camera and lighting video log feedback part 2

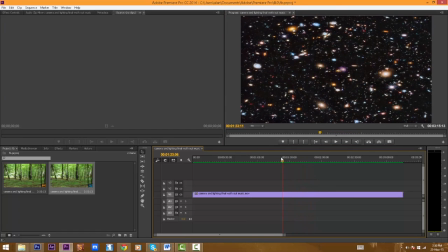0:01 With this, the fades I think are really, really nice. It's not like a massive cut.
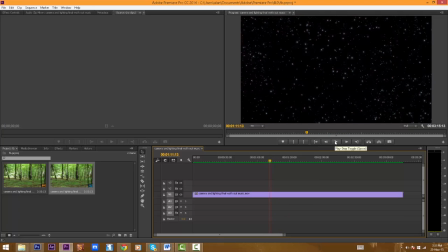0:10 It kind of shows the gradual
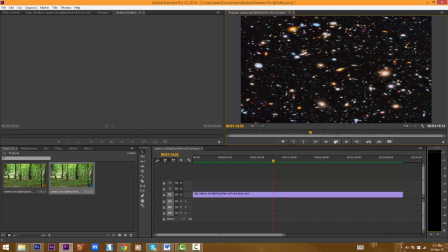0:14 speed of coming out of our galaxy into the number of galaxies there, and having a nice fade and kind of shows the speed of the camera or
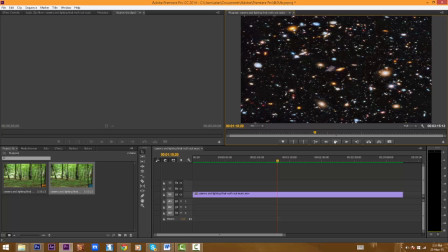0:32 uh, vehicle or whatever you want to imagine that we're sitting in as a point of view perspective. There was also other animation elements in there, so this is 3D in camera,
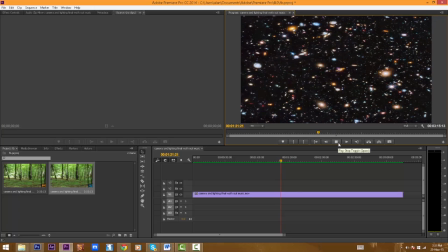0:50 and with all this coming towards you and the camera moving forwards and the images moving back. And at the beginning,
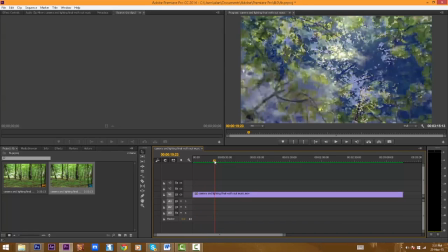1:01 around here, there is this little bit with the leaves,
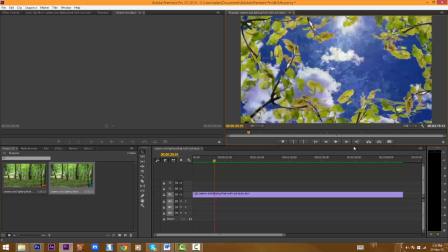1:07 which is where I've got an image of leaves, copied and pasted it around in a circle, and frame by frame animated it pulling out.
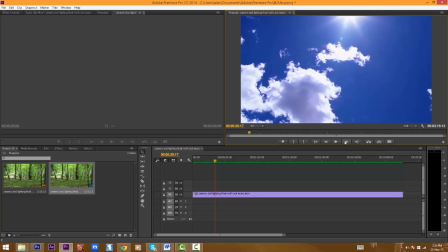1:17 And it's a really nice effect, and it worked well. And also with the phase of coming out of our atmosphere and off the planet Earth,
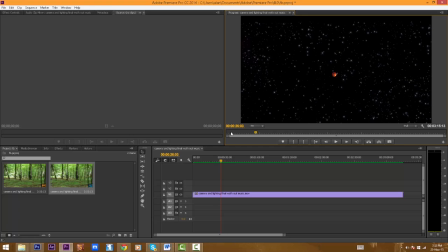1:30 it's really the transitions really do work well for the journey and for the camera movements as well. And another thing that I like is that it's all one shot, there's no cuts, and stuff like that in animation is cool.
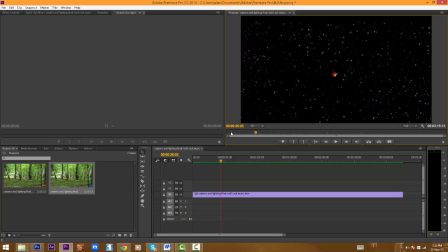1:48 It's very impressive, I think, if people do kind of have a really long shot, like in the film Goodfellas, when they had that really long tracking shot going down in the kitchen. Something like that in animation is really
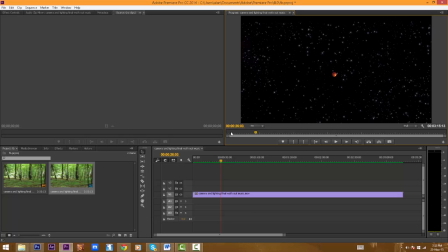2:05 really amazing to do that, because of how long it would take and the fact that they have to draw it all, and it really does have a really nice effect by using different camera movements and camera shots and angles.
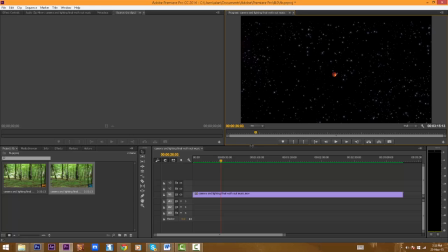2:24 So it has a lot of advantages using camera movements.
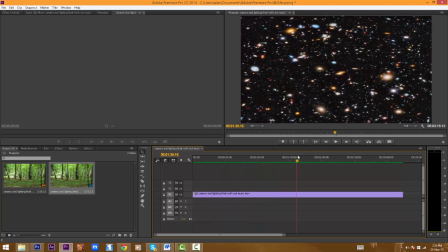2:32 And the other great thing that I was saying about how when we travel through, and that we end up back at Earth like we did at the end, so we travelled all through there,
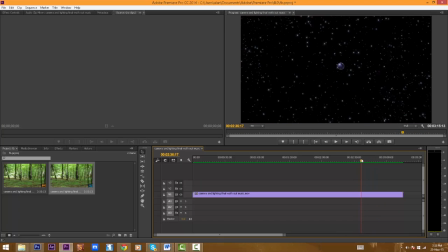2:40 and now we kind of go back to our universe, back to the superclusters,
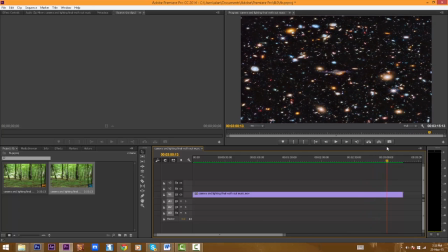2:49 past the other galaxies that we've already passed, and then into the Milky Way,
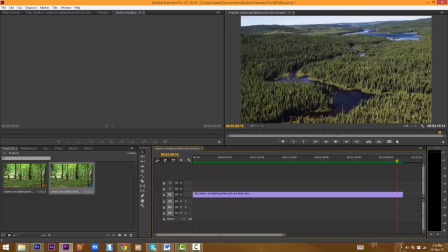2:57 into our solar system, back onto planet Earth,
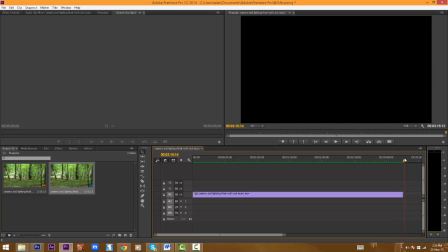3:02 back into the forest, and back to the same shot as the beginning.
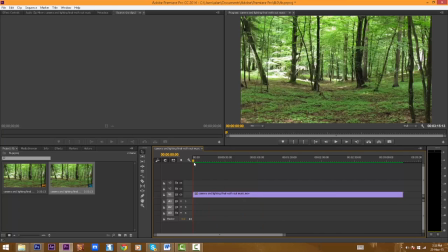3:09 So the actual animation can be looped, which I think is a really good thing, and I really do like it when you make something and it instantly can just loop, and it's not like a warp cycle, it's a full animation thing that you can just continue it over and over again.
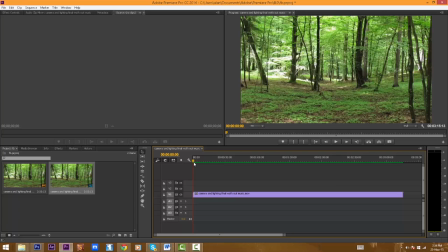3:28 And having the transition of going from a single video to a loop. So if I copied and pasted this and placed it here,
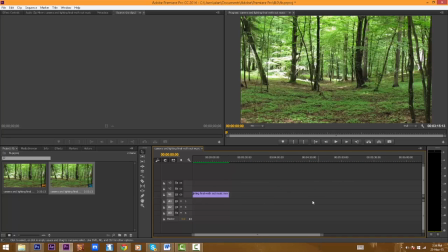3:44 the transition is really incredible if it's smooth. If it is smooth and done well, then it's really effective. And that's something that I like about the animation as well, with the fact that it does loop.
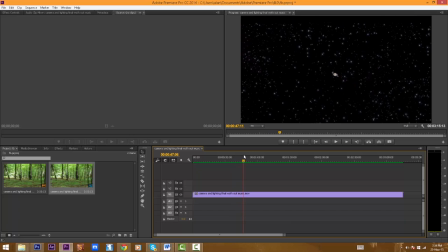4:03 The biggest problem with this is at this point
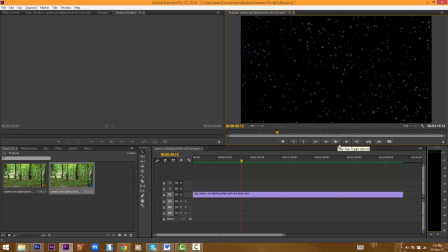4:10 the camera is further back at this point than that point. The reason being is because all of this was all done in sections, so
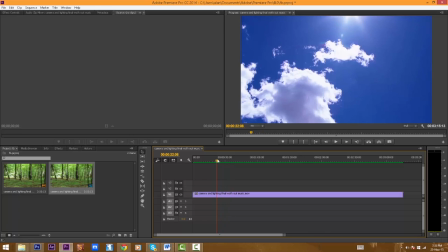4:24 that's one section, fade into the next shot,
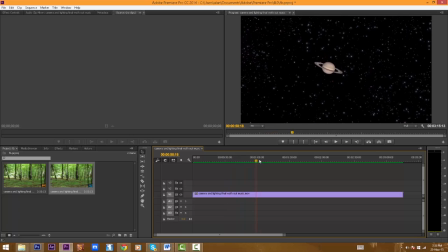4:29 and then cuts to the other shot with the jolt, and then plays through that,
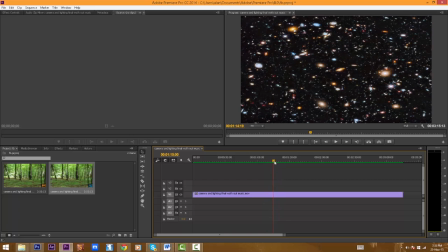4:36 and then other shots.
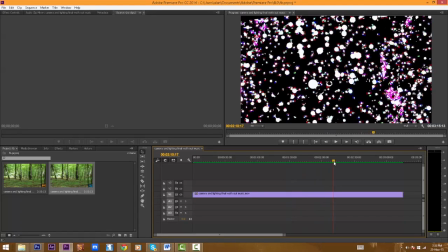4:38 Mainly with all the transitions, different sections that I've animated and put together,
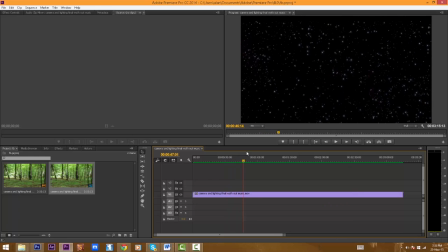4:46 and that has had problems, as I've said here, and other things with the cloud,
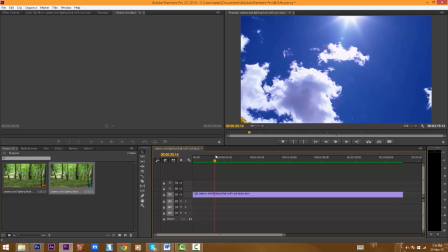4:53 going from this animation to so the cloud actually just stretch. But with the actual camera moving forwards, it's not really that noticeable unless you went through it frame by frame like I did then.
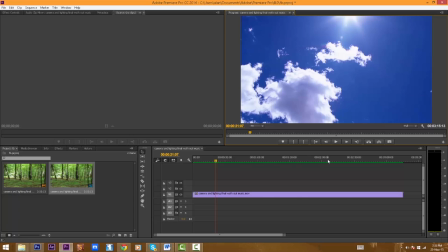5:08 The difficult task with this was lighting. I wasn't really sure how I could actually add lighting into this animation, and then I had the idea of the big bangs and having all these explosions at this point here.
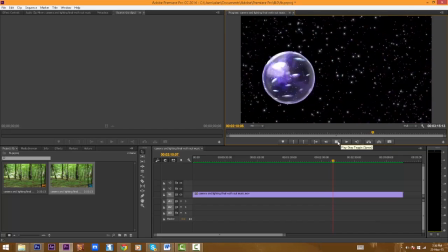5:28 Yeah. So this point is all the big bangs happening in all the universes you can see, just appearing everywhere,
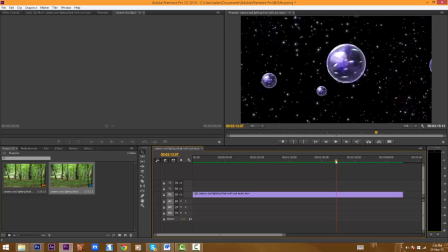5:35 to portray how often they do appear and how often they are created.
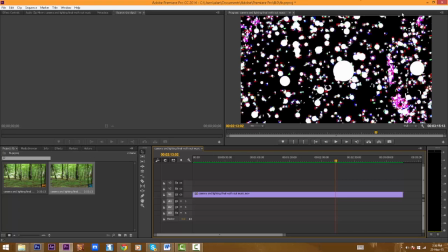5:41 And with this, I added a spotlight and made sure it lit up the whole thing and just boost the intensity of as much as I can to really give that impact of how big these explosions, so to say, are.
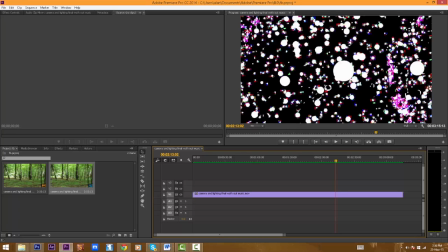5:59 And it's another way to interest the audience into the animation, because it is quite a
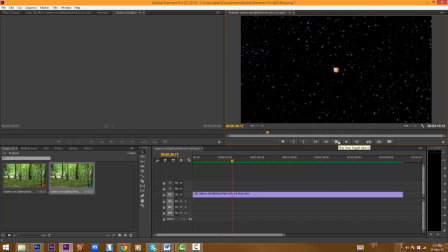6:11 long-winded and really quite slow animation, and it takes a while to go through it.
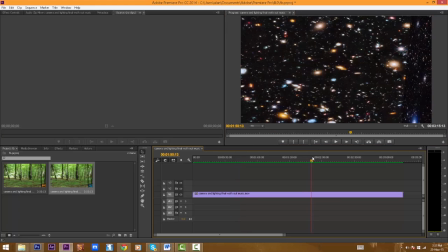6:17 So having this to kind of wake the audience up,
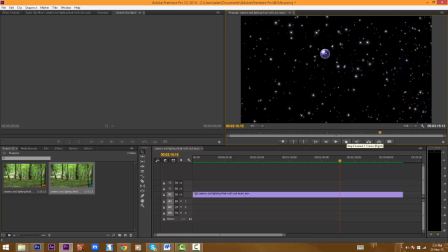6:23 and it's not a good thing saying that because it is
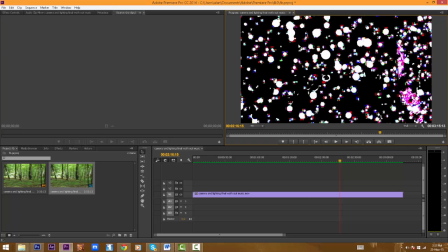6:32 quite a slow animation, and if this kind of grabs the audience a bit, like, oh yeah, it kind of gets them to wake themselves. What's that?
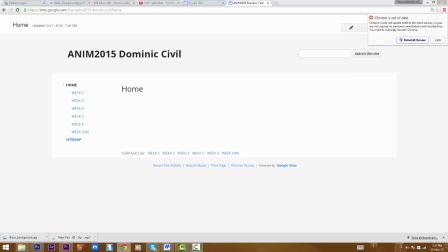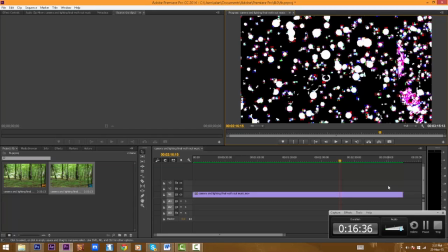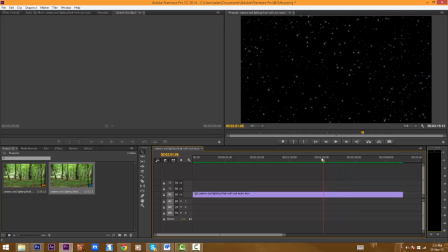6:57 Main problem I would say is mainly transferring it from one shot to the next, and
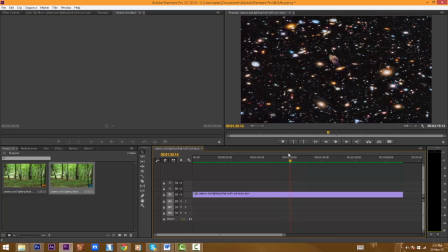7:05 having problems where you have the repetitive shake at the beginning, like here.
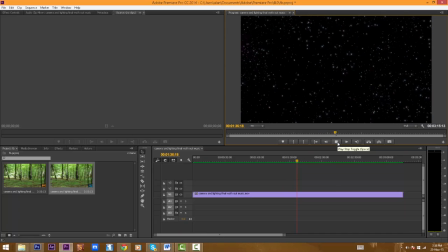7:11 So at that point, there's a repetitive shake like there from the camera that happens at the beginning a lot.
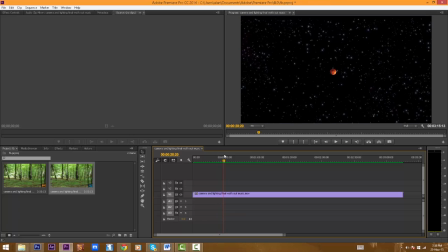7:27 There you get that little, the camera moves slightly, and this is on the beginning of every shot. So I get the timing of each planet being the same, so that I would take the After Effects file for this one
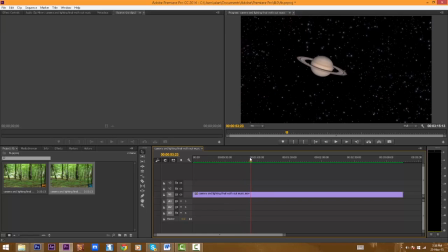7:48 and then apply it to this one, so that in this one we've got 1,
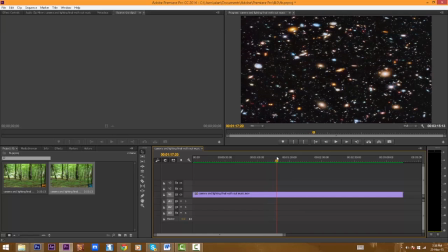7:52 2, 3 planets, and then you have another 1, 2, 3, and they're all timed to each one the same, to give the timing and the flow to be reasonably the same, so it doesn't seem